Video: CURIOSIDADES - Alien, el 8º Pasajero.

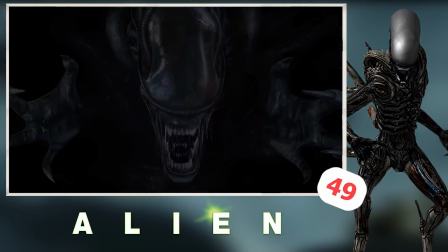[16:33]
Muy rara vez aparece el alien en su totalidad. La baba que se utilizó para el alien era realmente K.I.
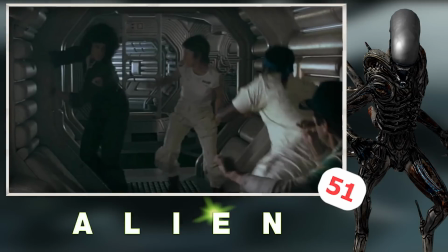[16:40]
Hell, una escena originalmente cortada pero que se vuelve a insertar para el corte del director,
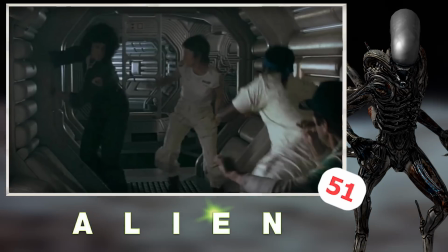[16:45]
muestra a Lambert a bofetear a Ripley en represalia por la negativa de ella de dejarla entrar junto con Dallas y Kane en la nave.
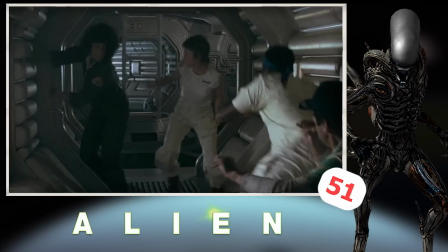[16:53]
Según Ridley Scott y Veronica Cartwright, cada vez que iba a bofetear a Sigourney Weaver, Sigourney se asustaría.
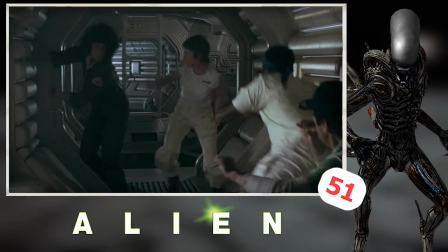[17:01]
Después de aproximadamente 3 o 4 tomas, Scott le dijo a Cartwright que no se detuviese y que le pegase de verdad.
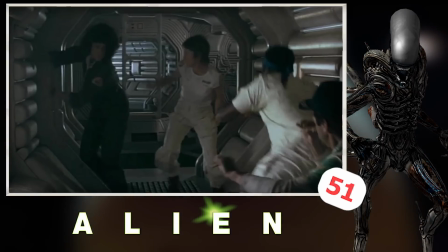[17:09]
Así las reacciones eran muy reales, tanto en Weaver como en Jappet Cotto como en Harry Dean Stanton.
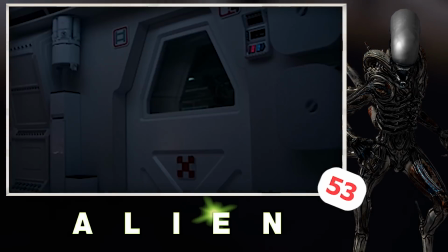[17:16]
Rayleigh Scott hizo todo el trabajo de cámara en mano el mismo. La calcomanía en las puertas de la Nostromo es un cuadrado de tablero de ajedrez.
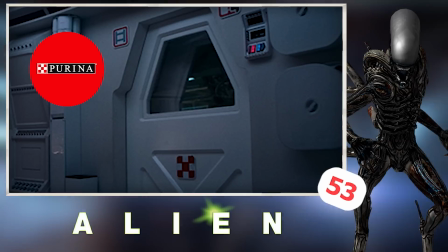[17:24]
Bien, realmente ese símbolo es el logo de Purina, una marca que se dedica al alimento de animal doméstico.
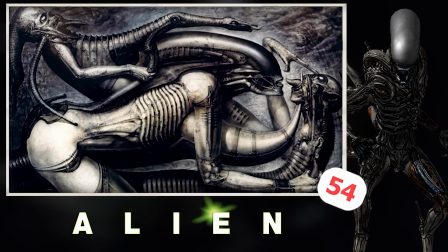[17:30]
Aquí se le llama Alien Chou. Los diseños del artista conceptual Jiger se cambiaron varias veces debido a su sexualidad explícita.
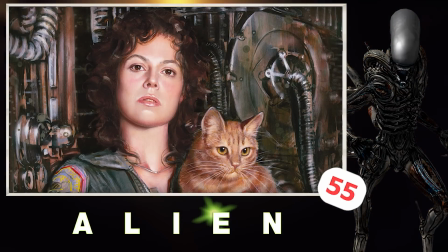[17:39]
El primer día que se grabó una escena en la que aparecía Jones el gato, la piel de Sigourney Weaver comenzó a reaccionar un poco mal.
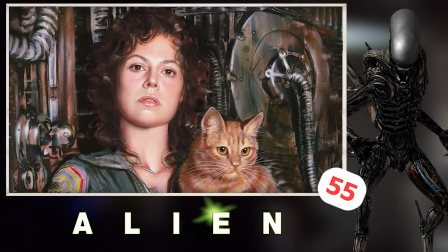[17:47]
Horrorizada, la joven actriz de inmediato pensó que ella podría ser alérgica a los gatos y que sería mucho más
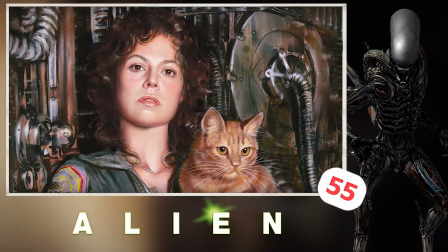[17:53]
fácil para la producción cambiar de actriz en lugar de encontrar a cuatro gatos totalmente idénticos.
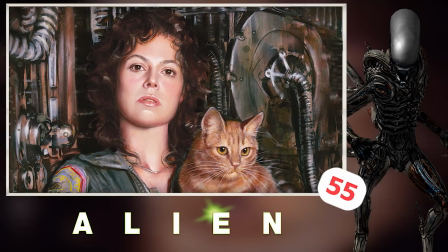[17:59]
Después, se supo que Weaver estaba reaccionando a la glicerina que se rocilló en la piel para simular que estaba sudorosa.
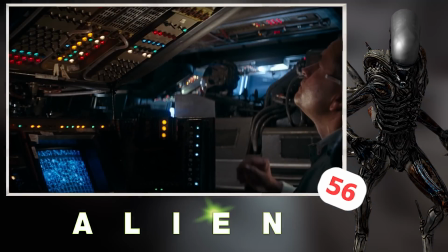[18:07]
Ridley Scott reveló que para acrecentar el realismo, el sistema de iluminación del set de la Nostromo estaba interconectado,
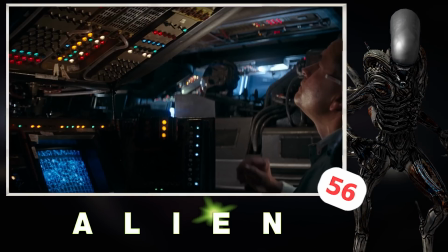[18:14]
por lo que presionando, por ejemplo, un interruptor en las consolas, se activarían las luces de otro sector.
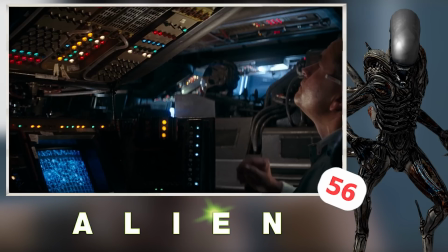[18:20]
Así, se les dieron instrucciones al reparto sobre los interruptores que debían apretar cada uno,
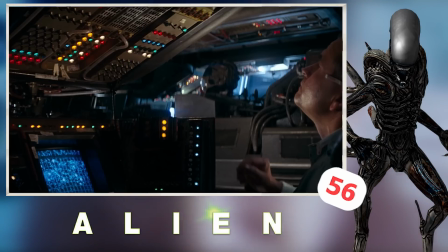[18:25]
formando una secuencia entre todos que permitiría realzar el realismo de la película.
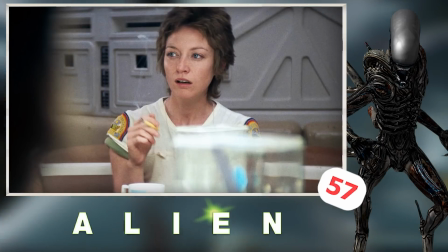[18:30]
después de que la tripulación despierta del hipersueño el navegante lambert anuncia que la nave está
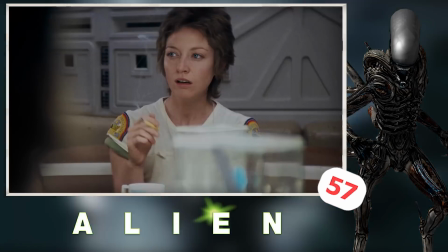[18:36]
justo antes de z2 reticuli zeta reticuli es un verdadero sistema
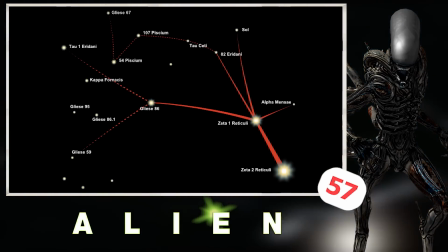[18:42]
de doble estrella a unos 39 años luz de la tierra y ha ocupado un lugar destacado en la tradición ovni en la
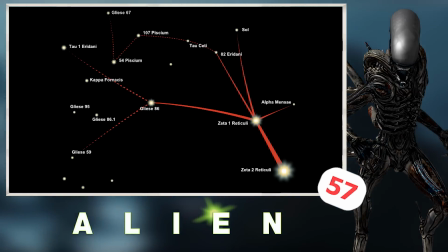[18:49]
década de 1960 barney y betty hill confirmaron que habían sido secuestrados por extraterrestres grises de
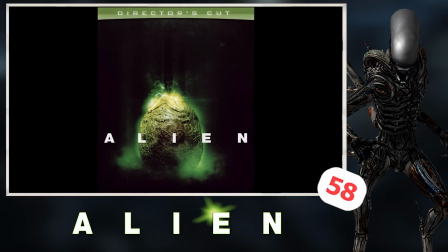[18:59]
A pesar de una nueva versión de la película titulada Alien, el montaje del director de Ridley Scott,
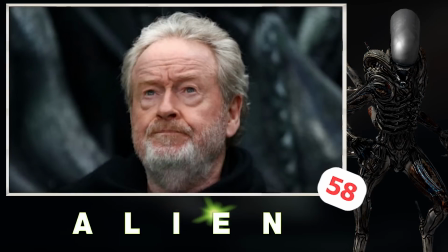[19:05]
él escribió en un comunicado que todavía siente que el montaje original de Alien fue su perfecta visión de la película.
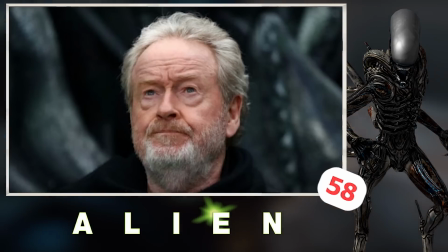[19:12]
La versión que se llama el montaje del director fue simplemente llamada así para fines de marketing,
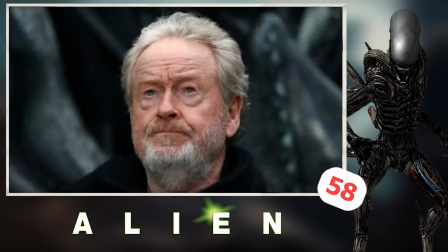[19:18]
con escenas eliminadas que muchos fans querían ver incorporadas en la película, como la escena en la que Lambert y Ripley discuten si han dormido o no con Ash.
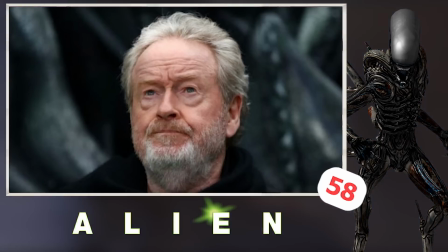[19:26]
También elimina la mayor cantidad de material de este corte para mantener el ritmo de la película.
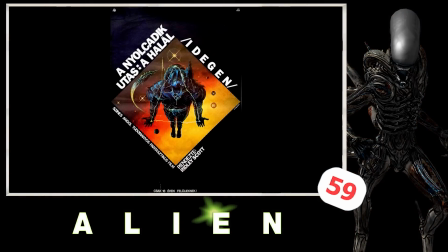[19:32]
En Hungría fue titulado el octavo pasajero es la muerte y todas las demás películas de Alien igualmente tenían títulos que terminaban con la palabra muerte,
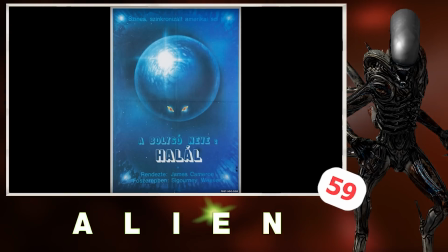[19:41]
oye qué obsesión. Aliens el regreso fue titulada el nombre del planeta la muerte,
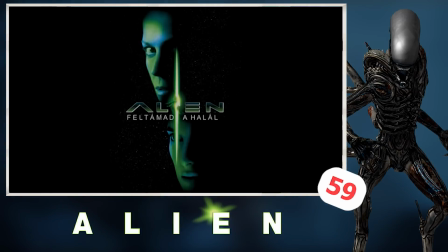[19:47]
Alien 3 la solución final la muerte y Alien Resurrection se llamó la resurrección de la muerte.
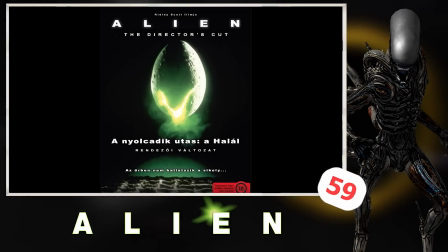[19:54]
Las versiones originales ignoran la palabra Alien en el título, pero después fue insertado de nuevo ese título porque más personas se familiarizaron con el nombre en inglés de la franquicia.
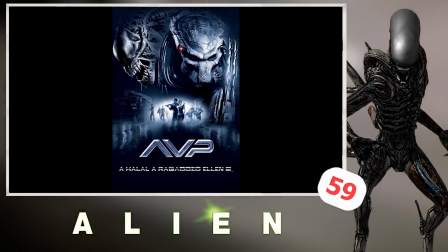[20:04]
A pesar de todo esto,
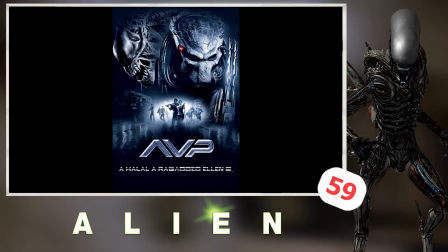[20:06]
al Alien se le siguió refiriendo de nuevo como la muerte en el título húngaro de Alien vs Predator, que se llamó La muerte contra el depredador.
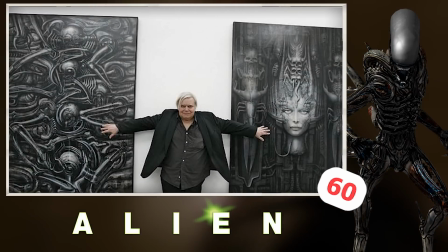[20:15]
El artista conceptual Jiger demandaría a 20th Century Fox 18 años más tarde por su falta de crédito en pantalla de Alien Resurrection.
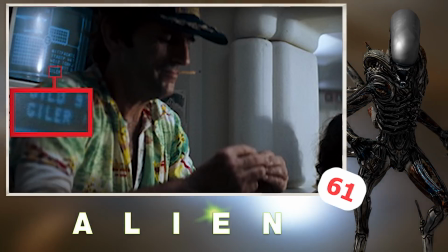[20:23]
Un Un monitor verde visible detrás de Brett, mientras que la tripulación discute la condición de Kane fuera de la cocina,
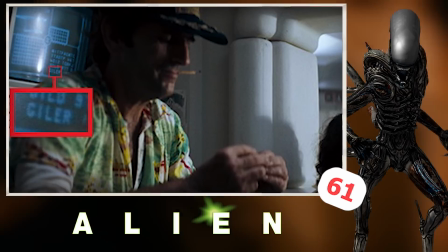[20:30]
muestra letras sin sentido, así como la palabra Giller. Obviamente, esta es un guiño al productor David Giller.